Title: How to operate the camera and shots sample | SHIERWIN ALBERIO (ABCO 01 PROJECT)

Hi! Good day! Do you know that a lot of people around us nowadays are using cameras? They have cameras! But the question is... Do they know what are the terminologies need to familiarize with in handling cameras? Well, we are going to discover this. And we need to know about this. So kindly watch out this video.
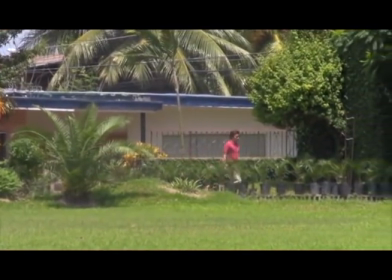[0:33]
One of the terminology in camera handling that we need to show up is panning.
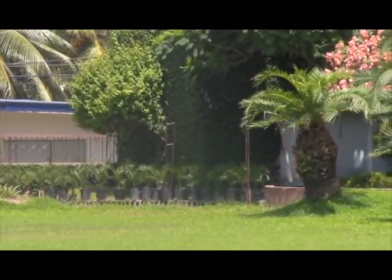[0:38]
In photography or in video, panning is referred to as the rotation in a horizontal plane, still, or a video camera.
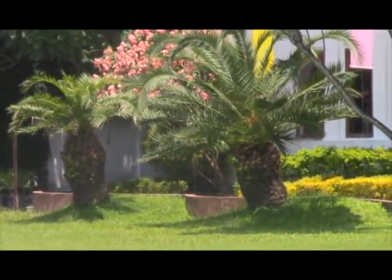[0:47]
This is to leave the subject in the same portion of the frame to emphasize or to de-emphasize the subject respectively.
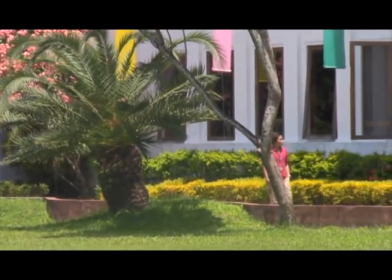[0:56]
Like this video, you can pan right or pan left.
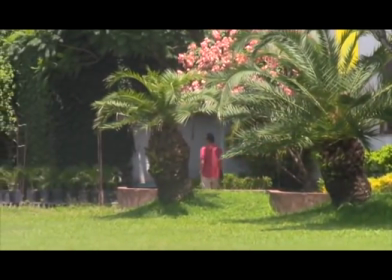[1:04]
Just move the camera from left to right or from right to left.
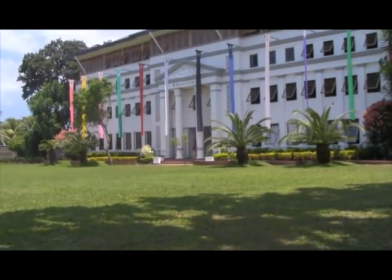[1:11]
The next one is zooming in and out.
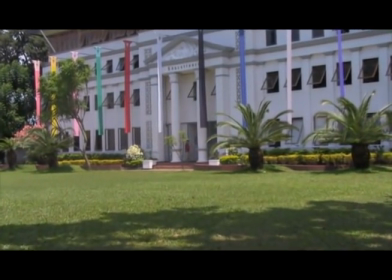[1:16]
When you zoom in,
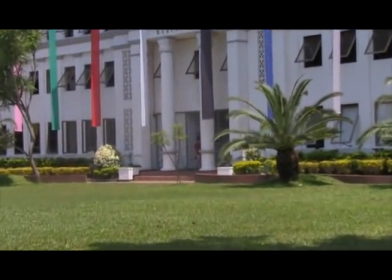[1:18]
in your subject, just press the zoom in button of your camera or
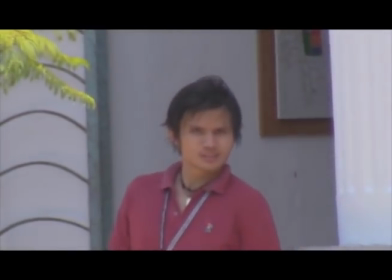[1:29]
the zoom in and out button of your video camera for you to get your desired shot.
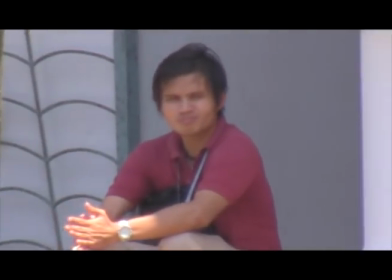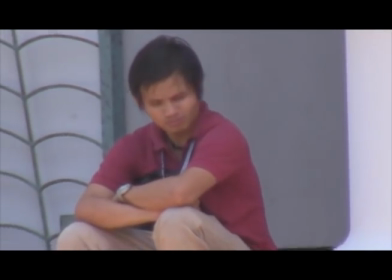[1:41]
By pressing the zoom in to the right, it will make your subject closer.
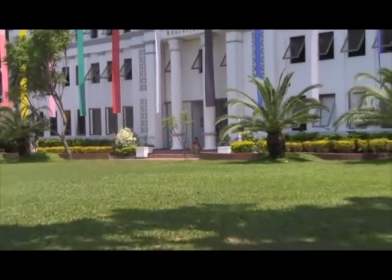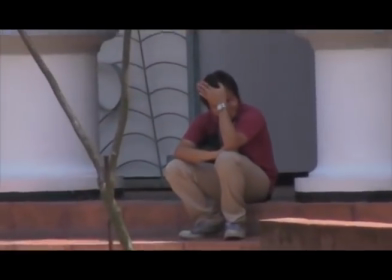[1:55]
While pressing the zoom in and out button moving to the left, the subject becomes farther.
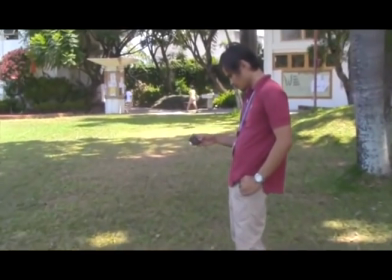[2:07]
In contrast to the zoom in and out, there is also a term called Dallying in and out also, but of the same effects.
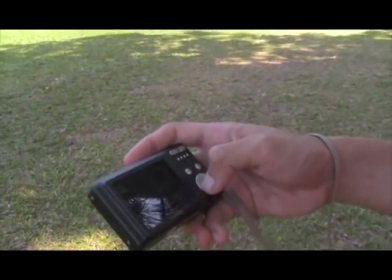[2:15]
The only difference is that when you as a cameraman, when dallying in,
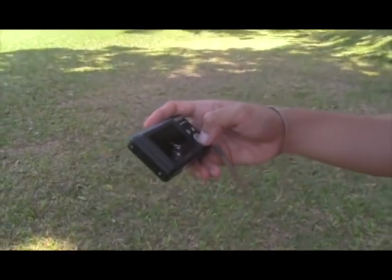[2:19]
you will move closer to your subject or move farther from it if you are going to dally out.
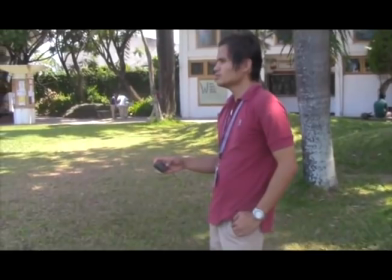[2:24]
And like zoom in and out, only zoom in and out button is going to press.
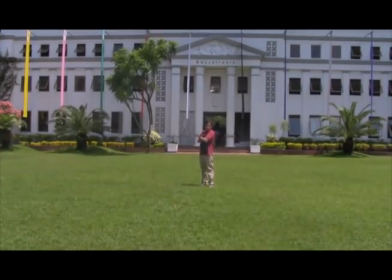[2:29]
This is now a wide shot or full shot in which typically shows the entire object or human
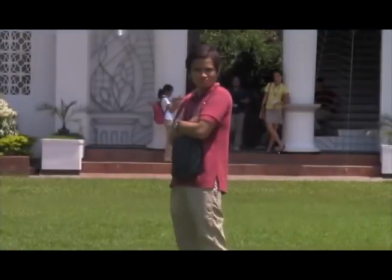[2:35]
figure and is usually intended to place it in same relation to its surroundings. surroundings.
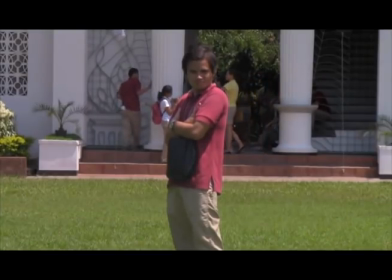[2:42]
All you have to do is to frame the subject as it is and never adjust the zoom in and out button.
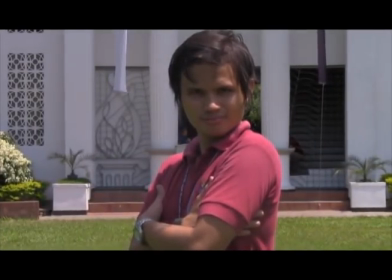[2:48]
Look at this clip. The subject is like from a medium distance that is only from head to elbow or from diaphragm can be seen.
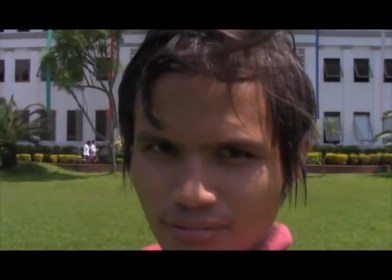[2:58]
This is called medium shot. Now there are times that we need to get the display of the most detail of our subject.